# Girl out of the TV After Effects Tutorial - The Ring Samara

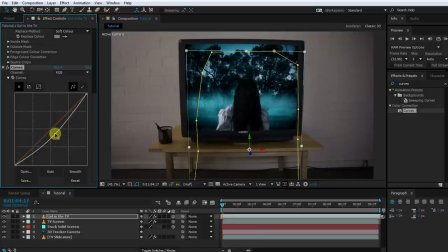[8:15]
With the RGB curve selected push it down to darken the entire clip quite considerably. Then jump over into the blue channel and add a lot of blue into the video. Then jump over into the green channel and bring it up a lot to blend Selena properly with that creepy forest scene that is playing back on the TV.
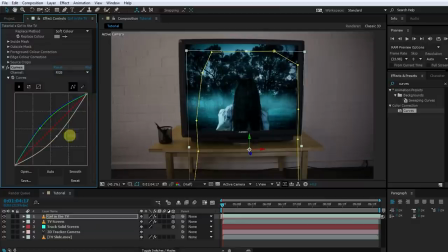[8:32]
Maybe I'll darken the clip just a little bit more. Color wise this looks pretty good to me. However there's still a bit of a haze in the scene that is not sitting over Selena and we are going to do that exactly the same way we did it when we, you know, created the girl out of the well effect. So go over and search for the four color gradient effect.
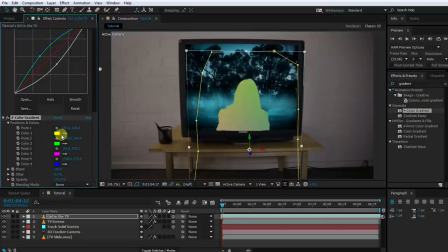[8:49]
Apply this effect to the girl in the TV layer and then make sure that the four points are vertically aligned with the second and the third point covering the entire area of where Selena is. Set the color of the first point to black. The color of the second point, use the color picker to select a pretty bright blue from the TV screen.
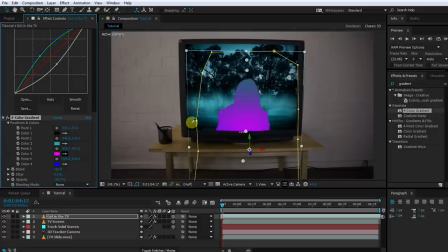[9:07]
Set the color of the third one to a pretty dark blue from the TV screen and set the color of the fourth point to black. You can now move these points around to adjust the color gradient but the first thing we want to do is so that Selena is not just an outline, change the blend mode of the four color gradient to screen. Let's lower the opacity of the gradient as well, maybe to around 50%,
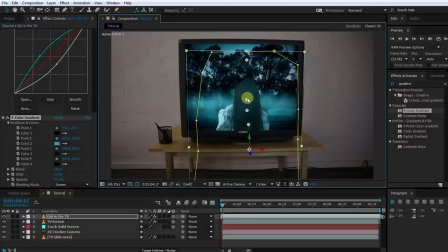[9:26]
and then adjust the points of the gradient just so that the gradient effect seems to be sitting right over Selena's head. I think I'll lower the opacity just a little bit more, maybe to around 30%. The four color gradient does a lot to make it seem like Selena is still inside of the TV, part of that creepy forest scene.
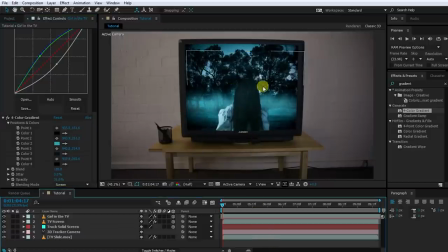[9:43]
The last thing I want to add to make it seem even more like Selena is still inside of the TV is to add the interlacing lines that you can see in the spooky forest scene. For this select the TV screen layer, hit Ctrl D to duplicate it, drag to the top of your composition and rename it to interlacing.
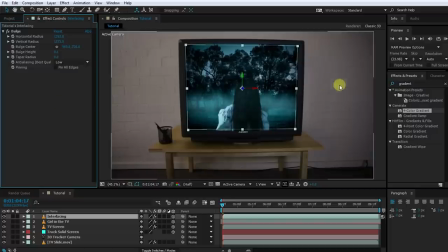[9:59]
We don't really need the curves effect but do leave the bulge effect on this layer. Then search for and apply the turbulent noise effect to the interlacing layer.
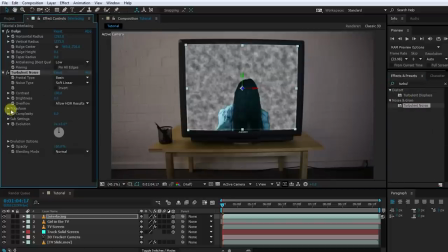[10:07]
In the turbulent noise settings open up the transform tab, untick the uniform scaling option and then scale the width to as much as you can and scale the height down to as little as you can.
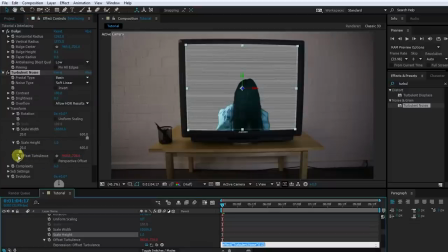[10:18]
Now alt click onto the stopwatch icon next to the offset turbulence property and in the expression editor simply
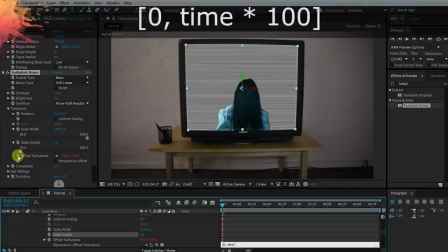[10:24]
type open square bracket zero comma time star 100 and close square bracket.
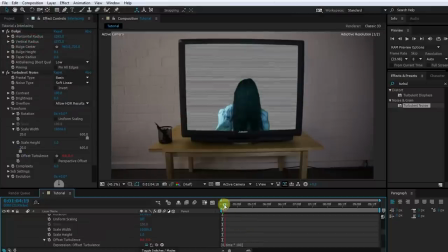[10:30]
This expression will offset the interlacing lines of the turbulent noise layer vertically. This just enhances the interlacing effect and makes it seem a little bit more like a real TV screen. You can see that the interlacing lines even though the layers above the girl in the TV layer is actually still behind Selina.
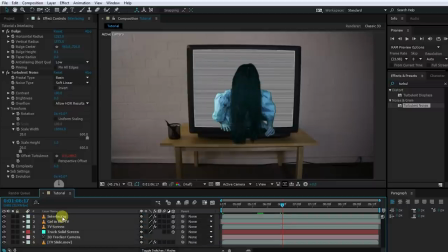[10:46]
This is due to the fact that they're both 3D layers and the interlacing layer is just deeper in z-space. You can easily fix that by selecting your interlacing layer and pushing it forward in z-space until it is in front of Selina.
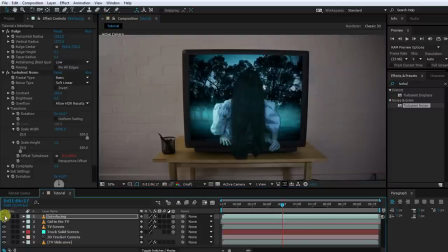[10:57]
Hmm, because we had to move this layer forward quite a bit it did get a little bit larger in the scene so let's make sure we'll scale it back down so it's not any bigger than the actual TV screen.
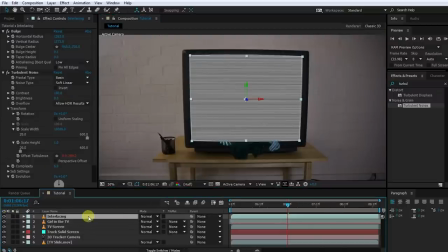[11:08]
It looks about right. Finally, change the blend mode of the interlacing layer to classic color burn.
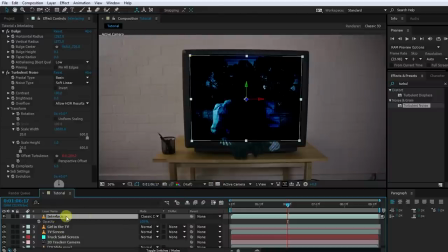[11:14]
Obviously it's way too strong, so also reduce the opacity of the interlacing layer to maybe around 10%.
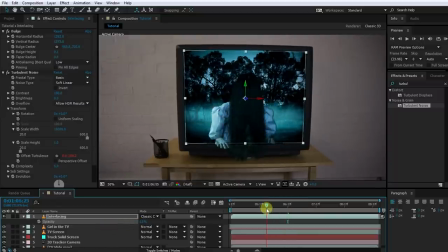[11:20]
Rewind your composition and play this back.
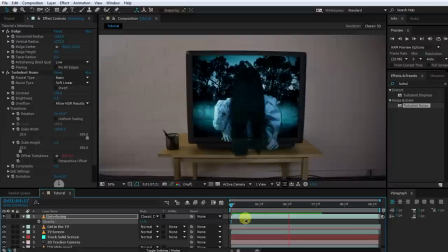[11:25]
Yep, that looks pretty cool. It's starting to look nice and creepy. So now we have the part of Selena being inside the TV.
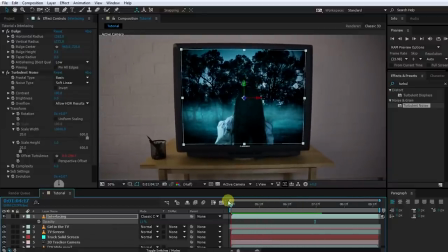[11:31]
Obviously now we still need to do the transition of her coming through the screen and actually coming out of the TV.
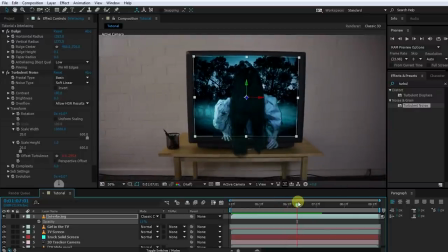[11:36]
In order to have it appear like Selena is coming out of the TV, we obviously will need another layer of Selena, where she's out of the TV, that slowly gets revealed on top of all of this. So it appears that, you know, her body is slowly coming through the TV screen and out into the room. For that, select the girl in the TV layer and duplicate it by hitting Ctrl D.
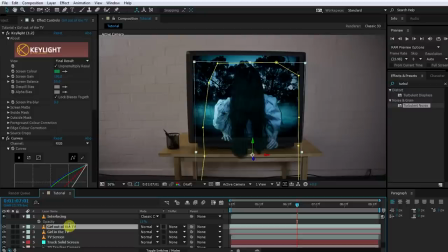[11:54]
Rename this layer to girl out of the TV and then drag it above the interlacing layer. Remove both the curves effect as well as the four color gradient from this clip.
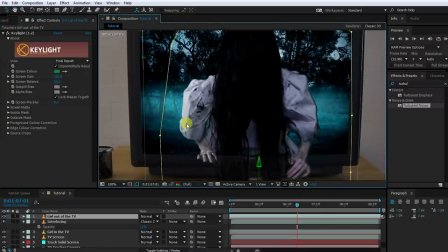[12:03]
One thing you may notice if you zoom in a lot is that this girl out of the TV layer is still affected by the interlacing layer. We need to make sure that the girl out of the TV layer is in front of the interlacing layer in z-space.
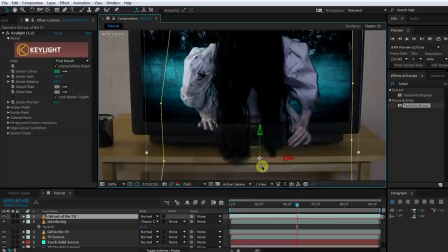[12:14]
So drag it forward just a tad just so that it's no longer affected by the interlacing lines.
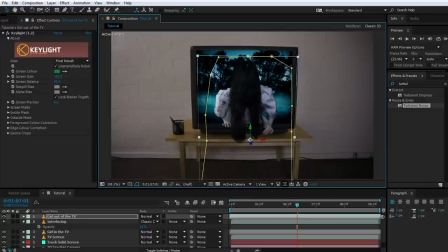[12:19]
Cool, that looks good.